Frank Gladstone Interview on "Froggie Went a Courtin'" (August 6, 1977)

Cartoon characters seem to leap right out of somebody's imagination and onto the screen. But have you ever wondered what makes Mickey Mouse move and Road Runner run? We're going to show you how an animated cartoon is made.
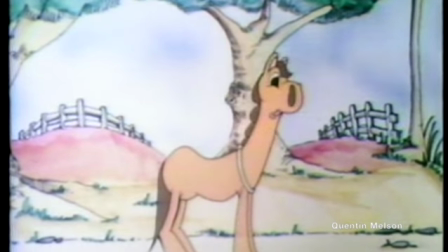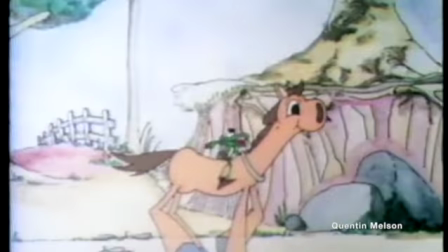22s Froggie went a-courtin' and he did right,
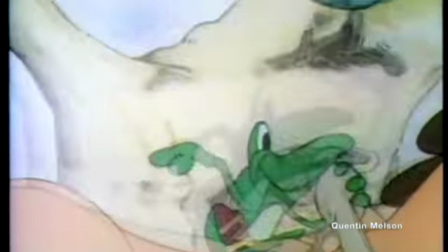27s sword and a pistol by his side, Froggie went a-courtin' and off he'd go on a big red horse by the name of Mo,
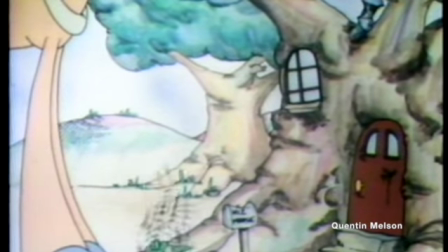37s Put on up to Miss Mousie's door, Hollered to her loud and sure,
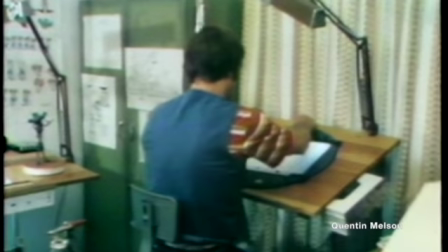44s The cartoon segment you just saw is the opening of Froggie Went a-Courtin', created by Miami and Frank Gladstone.
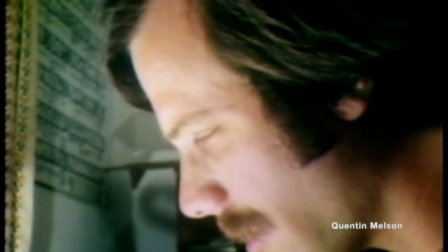52s
The 27-year-old animator works as a virtual one-man band.
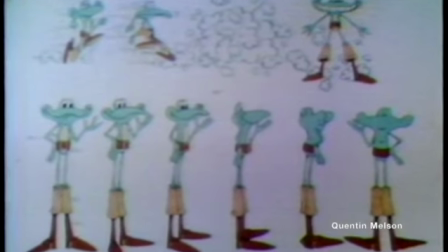56s
He draws his original characters using a chart and a hand-sculpted model for reference.
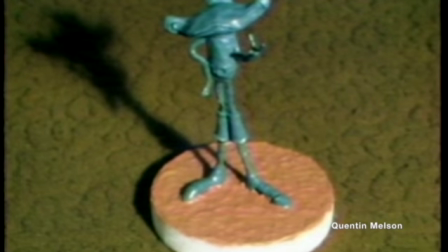61s
Frank also uses his face as a tool to bring life to his characters. To get an expression, animators will use a mirror if they're perplexed about how their character should look. So they'll do the action right in a mirror like, "Hi, mouse." And I'll do that several times, "Hi, mouse," to get it down. And that's why some of the people say my frog looks a lot like me.
Took Miss Mouse upon his knee,
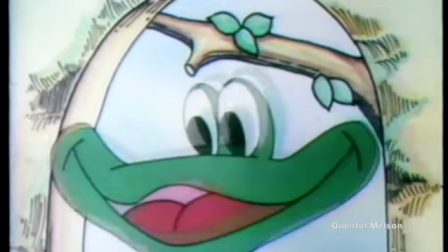91s Said, "My dear, will you marry me, Oh, we can live so happily way down yonder in a hollow tree,
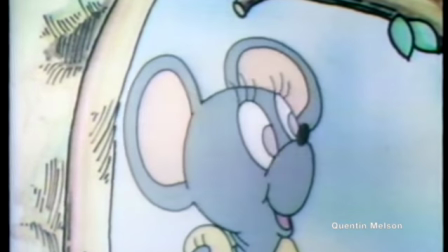101s We'll ask my Uncle Rat's consent, He'll answer yes, I'm confident.
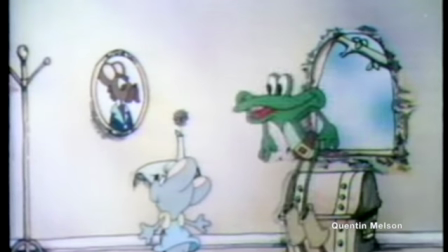108s May we get married Friday night? Well, sure, okay, it's quite all right,
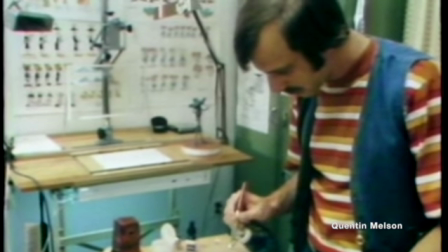116s
Oddly enough, the first thing Frank draws is the background. It will remain still, and the characters will move against it.
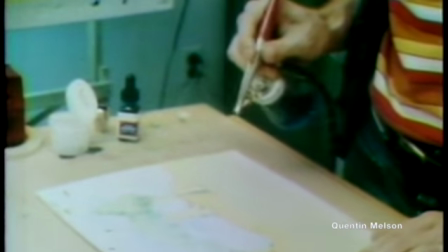124s
Sometimes he must provide extra room for running figures. Okay, this is a long background.
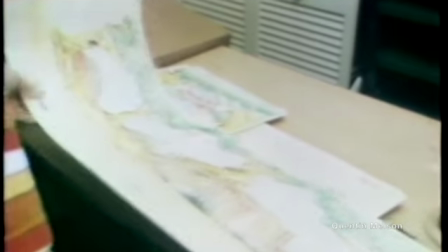131s
It's used to give the illusion of movement.
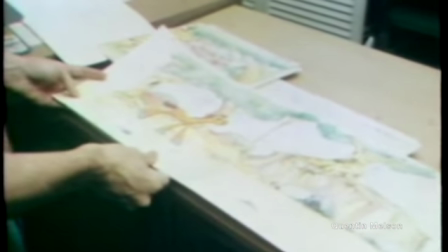133s
We start at a point and we put cells in front, like this horse, and then frame by frame, as we change the cells, we also move the background.
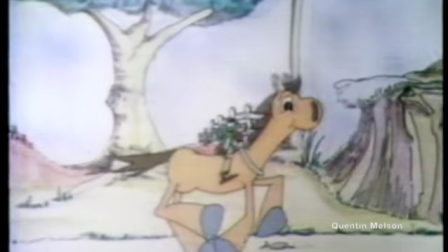143s
And when it's projected, it'll look like the horse is moving, galloping.
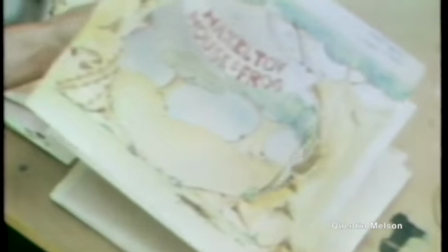148s
In this particular scene, we have two that make one background, a foreground and a background, so that some characters could go behind the trees and some go in front.
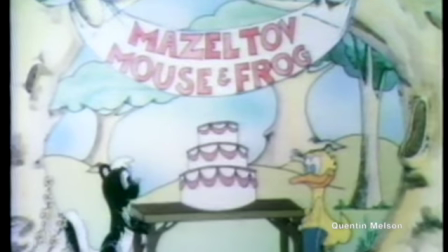158s They decorated swamp and bog, as would befit the mouse and frog,
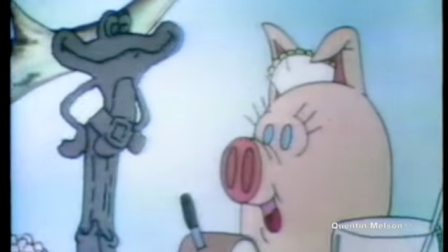165s The wedding scene looked very nice, with a chocolate frog and a mouth made of ice,
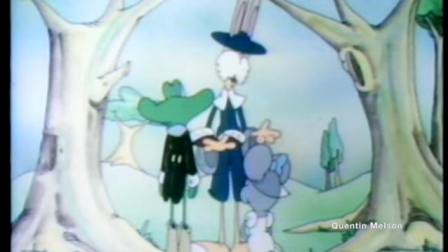172s The rabbit said, "Now let's begin, Do you take her?
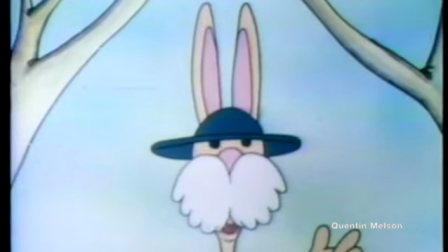177s Do you take him? To be your partner all through life, I now pronounce you frog and wife,
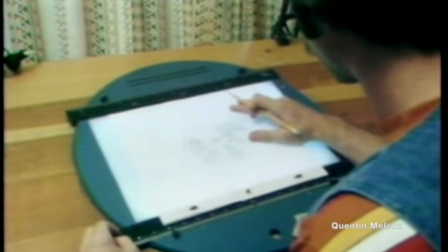186s
Since the song dictates this action, it was recorded earlier. Now Frank has to match his images to that music.
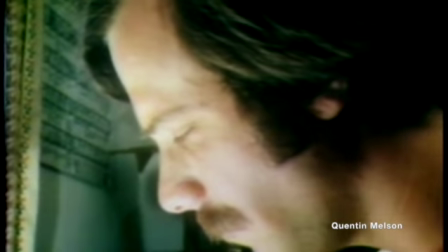193s
He makes a visual outline on a storyboard that looks like a comic strip.
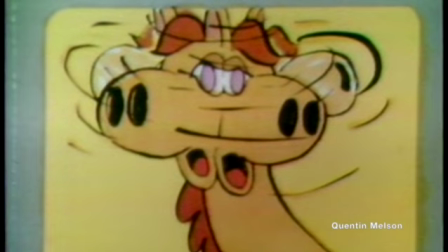197s
Each picture here represents a scene in the cartoon. Each finished scene will be comprised of numerous drawings.
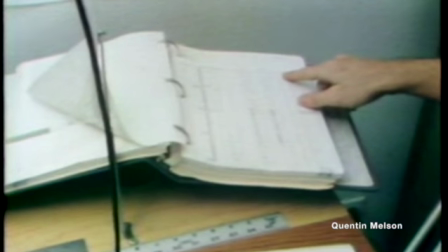205s
To keep track of all this, Frank needs an elaborate record. Animators call this a dummy book.
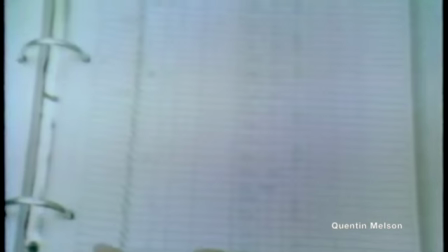211s
Frank has picked drawing number 73A of Froggie and Mouse dancing for us to follow through to completion.
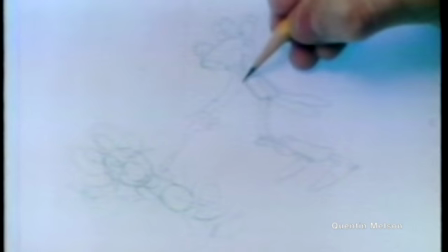220s
This is what we call the animator's rough, and it's a rough drawing of the characters in the midst of an action.
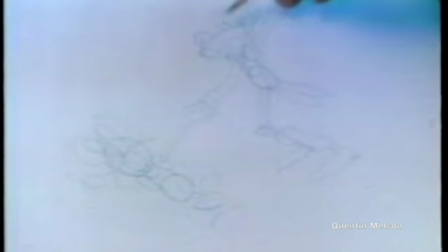229s
A whole action is roughed out first,
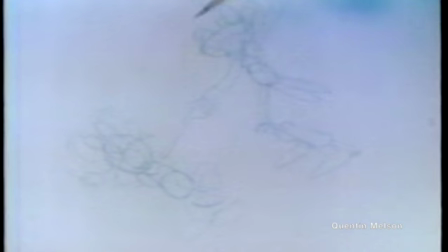231s
and then later I'll take all the roughs and clean them up or erase all the extra lines and make the lines I want to keep hard and firm.
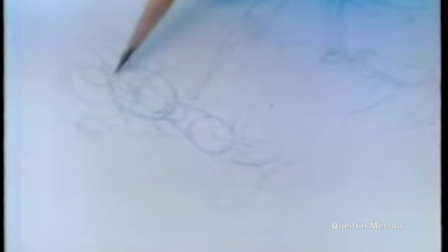238s
The reason I wanted to show you this was to show you how characters are constructed, mostly with circles.
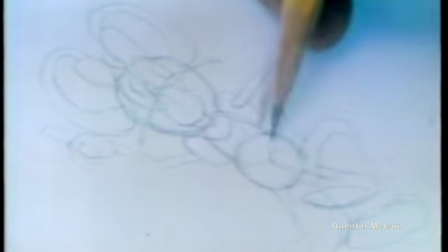244s
For instance, the mouse is really just 3 circles here.